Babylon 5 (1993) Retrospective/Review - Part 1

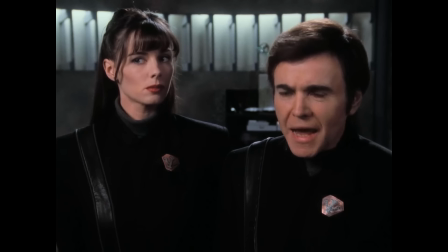1714s
At first glance, it's a standard police procedural with a sci-fi twist, but the heavy lifting it does in developing the characters and exploring the wider universe is incredibly impressive.
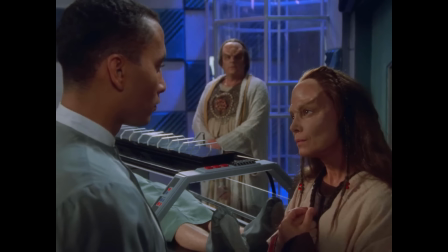1724s
The second episode of this variety I wanted to highlight is the often overlooked Believers.
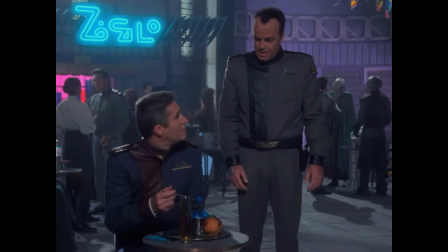1729s
Once again, it appears as though this episode exists to hammer home to the audience that this is not the familiar Star Trek formula with a new look of paint.
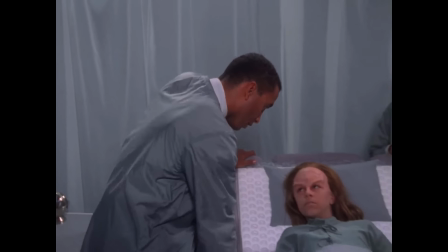1738s
Dr. Franklin supervises the condition of a young boy, Sean.
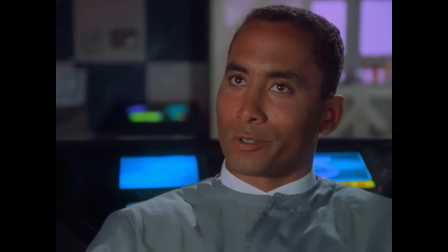1742s
He states the terminal illness threatening Sean's life can be cured with a simple operation, however the boy's parents strongly object on religious grounds.
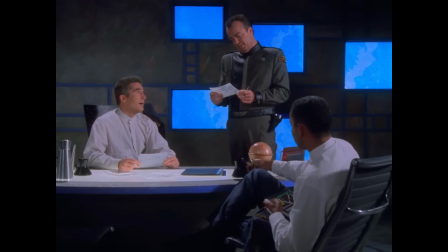1751s
It's fitting the episode was written by David Gerald, a Star Trek veteran,
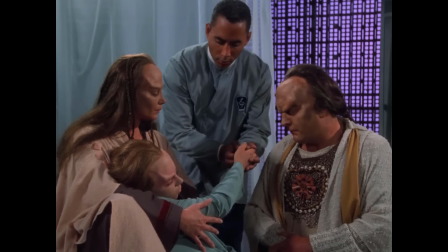1754s
as this set-up feels like something lifted right out of Star Trek The Next Generation, and it's easy for the audience to assume they know how events will play out.
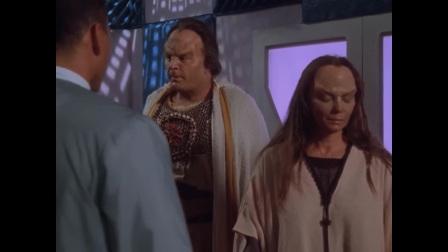1763s
However, rather than the story framing the parents as backwards religious fanatics who need to be taught a lesson by the more scientifically knowledgeable Dr. Franklin,
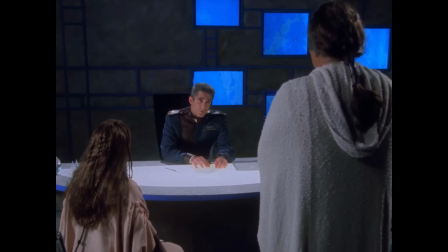1771s
the theme being explored for the most part is more about tolerance.
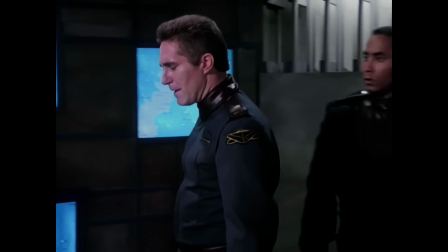1774s
Whether Franklin or Sinclair have the right to supersede the beliefs of another culture when those beliefs conflict with their own.
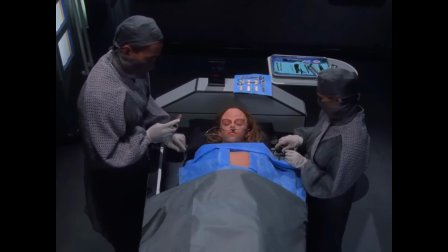1781s
Nevertheless, the predictable plot of Franklin going rogue to perform the operation anyway
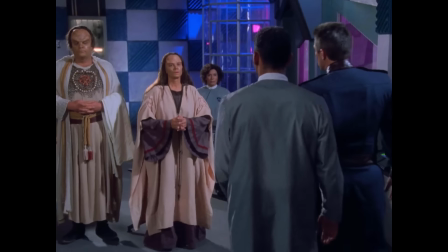1786s
and the parents seemingly learning to accept the outcome fits the expected formula,
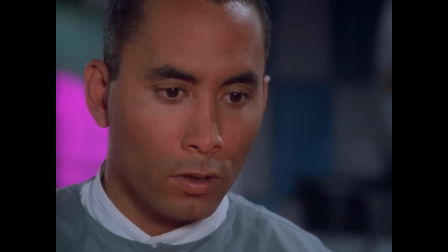1791s
even if well executed. That is until Dr. Franklin discovers the parents' real intentions,
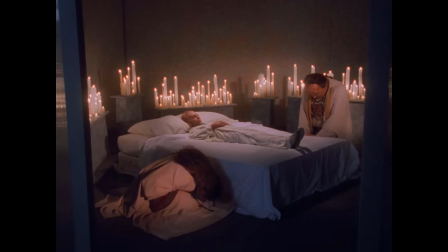1797s
and we're met with the truly shocking ending where Sean is ritually murdered by his own mother and father.
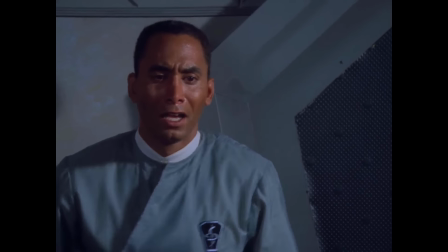1803s
Rather than a filler episode which conveys a simplistic moral lesson, Believers ends with no one really being in the right,
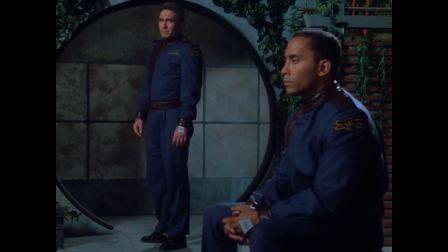1810s
and what exactly constitutes being right in this specific situation is left for the audience to decide.
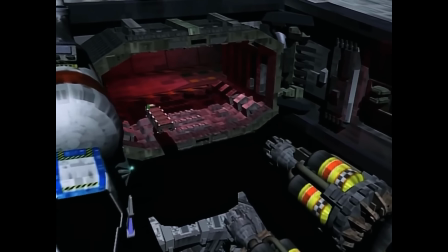1816s
While Mind War and Believers are strong examples of the above average standalone episodes in season one,
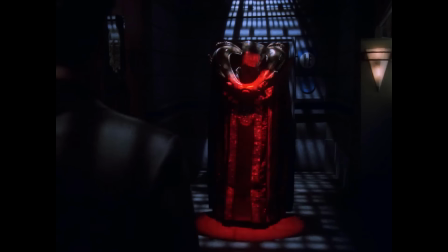1822s
the biggest indicator that there is something else afoot is clearly shown in the pivotal Signs and Portents.
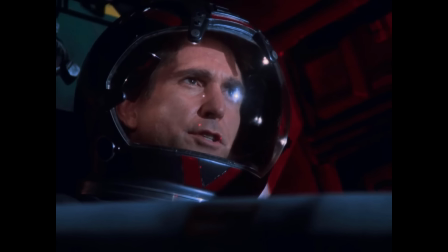1829s
At first glance, Signs and Portents is merely the payoff to the Raiders plot, stock bad guys whenever an episode needed to inject some action into the story.
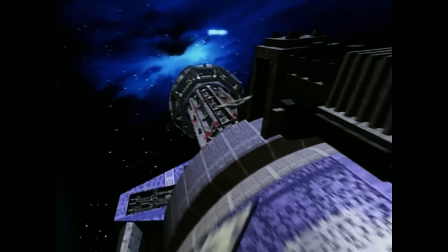1838s
And while they serve the same purpose here, escalating into a large-scale dogfight outside the station,
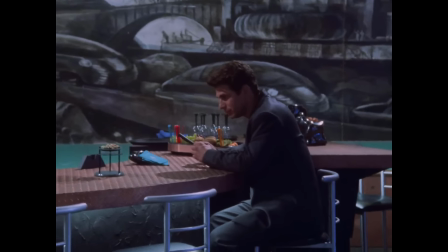1844s
the real meat of the episode deals with a stranger who visits Babylon 5 named Mr. Morden,
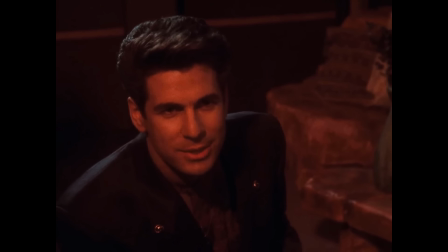1849s
With no indication as to who he represents or who gave him authorization,
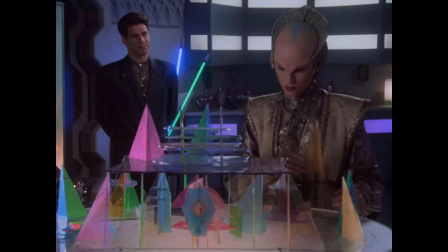1854s
he visits each ambassador on the station, cryptically asking the question, what do you want?
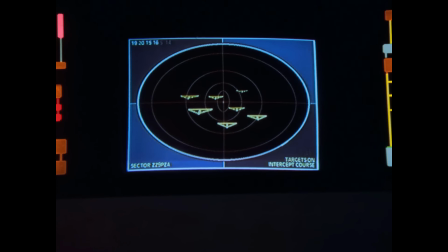1859s
For much of the episode, the viewer is kept off balance by these seemingly separate plotlines running in parallel.
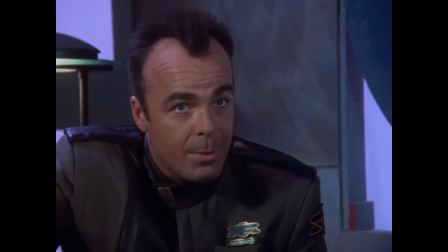1865s
We follow the station command staff combating the raiders as they've done many times before, but the scenes following Morden intrigue and unsettle.
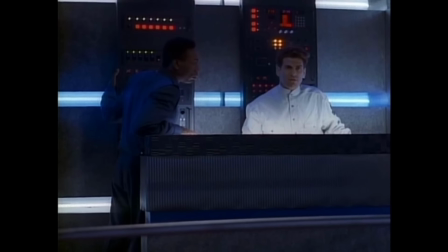1873s
Ed Wasser, who previously appeared as an unnamed technician in the gathering, makes a real impression as Mr. Morden,
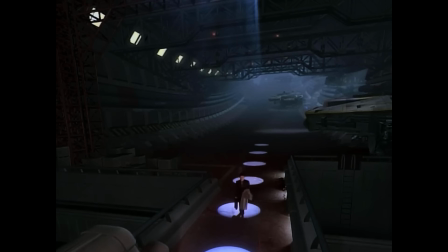1880s
dressed in a sharp suit and brandishing a bright smile, but always with a sense of something sinister and dark bubbling beneath the surface.
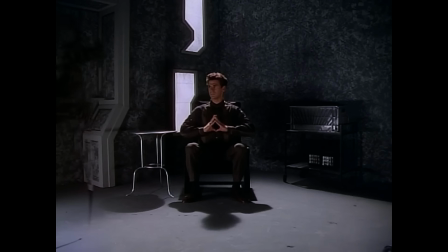1888s
He comes across like a character from folklore, someone who will promise you the world, but with dire, unforeseen consequences.
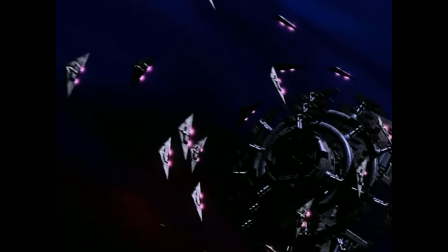1894s
But it's the ending of the episode which makes the biggest statement about Babylon 5 as a show going forward.
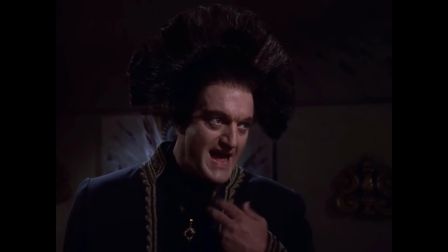1900s
After the raiders are revealed as part of a scheme hatched by Lord Kiro to usurp the Centauri throne,
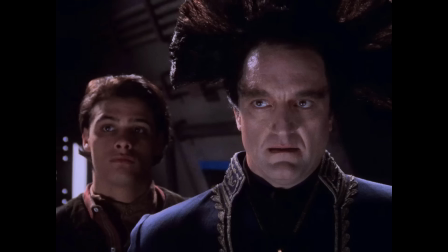1905s
the sudden betrayal by the raiders leads us into the expected episode wrap-up.
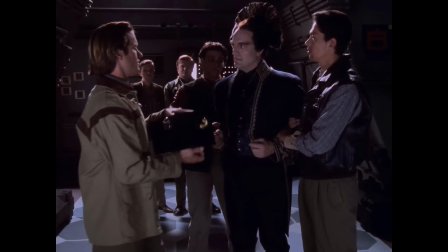1910s
The viewer feels as if they can relax, confident in all apparent loose ends being tied off, until...
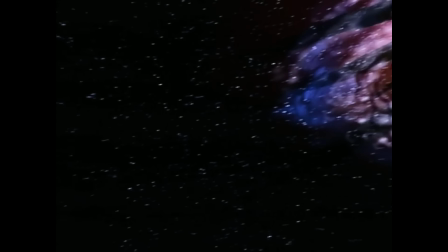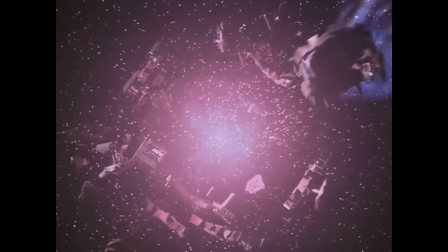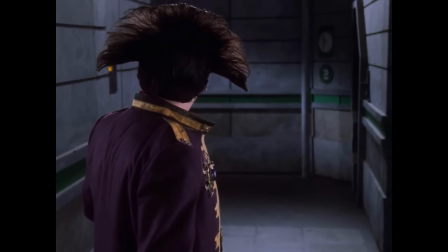1930s
This is where Babylon 5 finally shows its hand to the viewer.
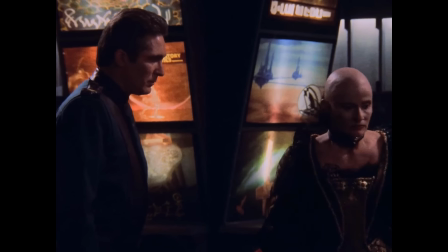1935s
This is not a series of interconnected plots, but a large web of stories and characters, all being drawn to a single conclusion.
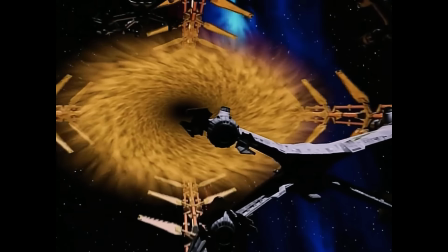1943s
What exactly that conclusion is, however, remains to be seen.
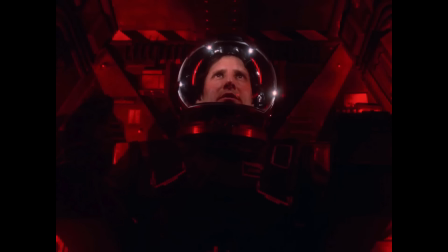1947s
The ramifications of signs and portents is also what makes the later Babylon Squared much more palatable.